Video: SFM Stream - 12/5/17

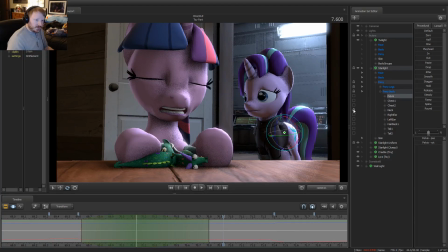(77:49)
I thought maybe I could cheat a little bit there, but apparently not.
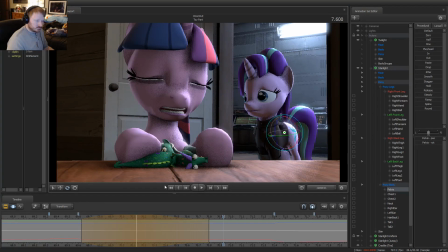Okay, this should work.
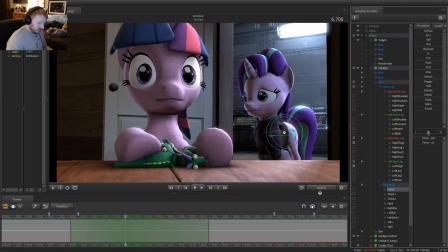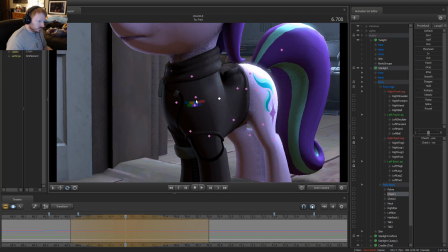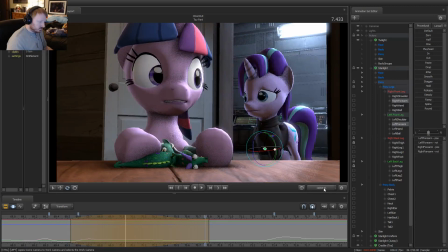That should work for that. And then I want to have
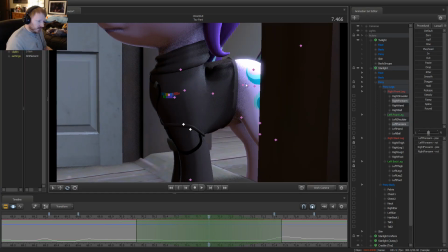(79:02)
coming back in the other way. We're gonna go up a little bit.
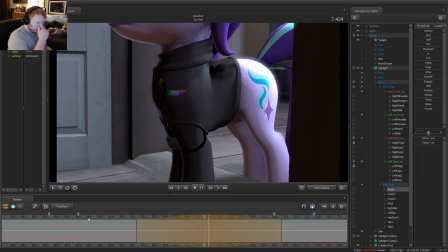Did you see anything? No.
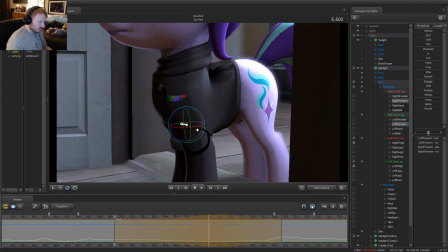Okay.
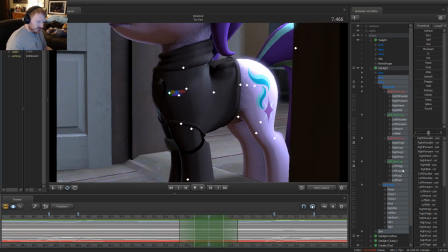(79:33)
I'm just gonna pick a couple spots when around, mainly these two. These are the middle of the Did you see anything?
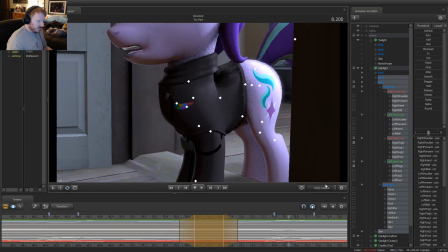(79:41) No.
movements that I can think of.
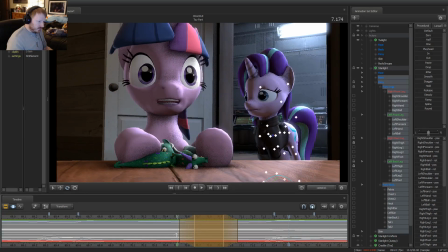(79:43)
So she goes down up here, which means I want to offset the head.
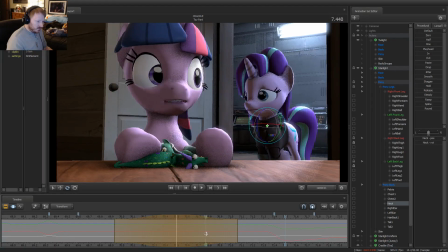(79:54) Did you see anything? No.
Okay. Did you see Let's keep that as it is, and then we'll grab the full thing again.
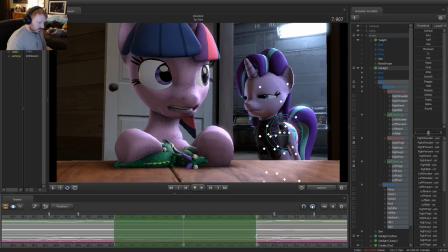(80:01) Did you see anything? No.
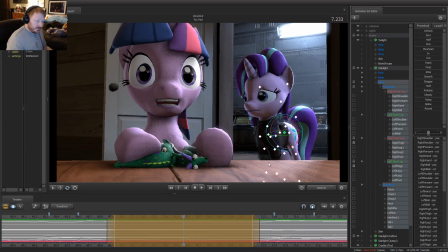(80:10)
Alright, and we're just going to round that by about half to get rid of a lot of the motion. Did you see anything?
No, sir. Did you see anything?
This is at the point where she hits the end of it.
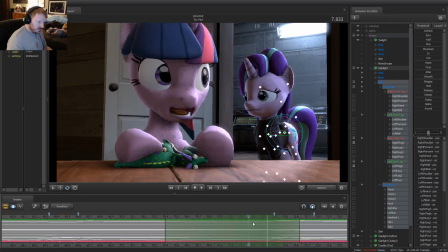(80:26)
So I'm going to have this, I'm going to have it offset that motion a bit more.
Did you see anything? No, sir. Did you see anything?
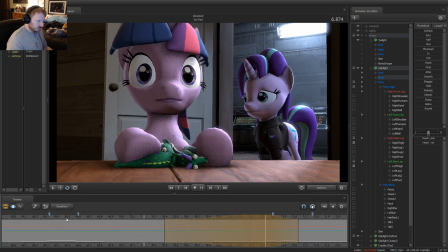(80:39) No, sir. Sir. Did you see anything? Sir. Did you see anything? Yes, sir. Yes, sir. Did you see anything?
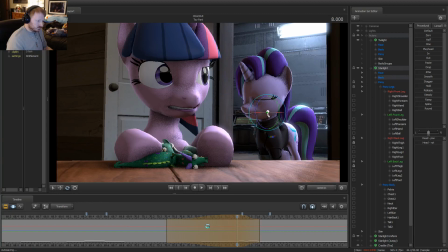No, if I had like a Darth Vader helmet would cover up the face. So again, it would anything I've done will either cover up the face, which then negates most of it,
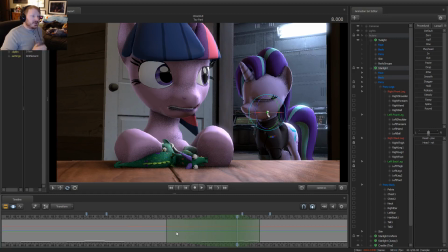(81:13)
and or it conflicts with the hair in such a way that it makes it hard to identify who it is. I want to have it so that without an identifiable voice for the actual character, the hair is right now the only factor that's telling you that this is Twilight.
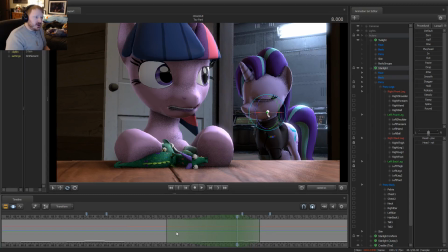(81:32)
If you move the hair, she kind of becomes more generic.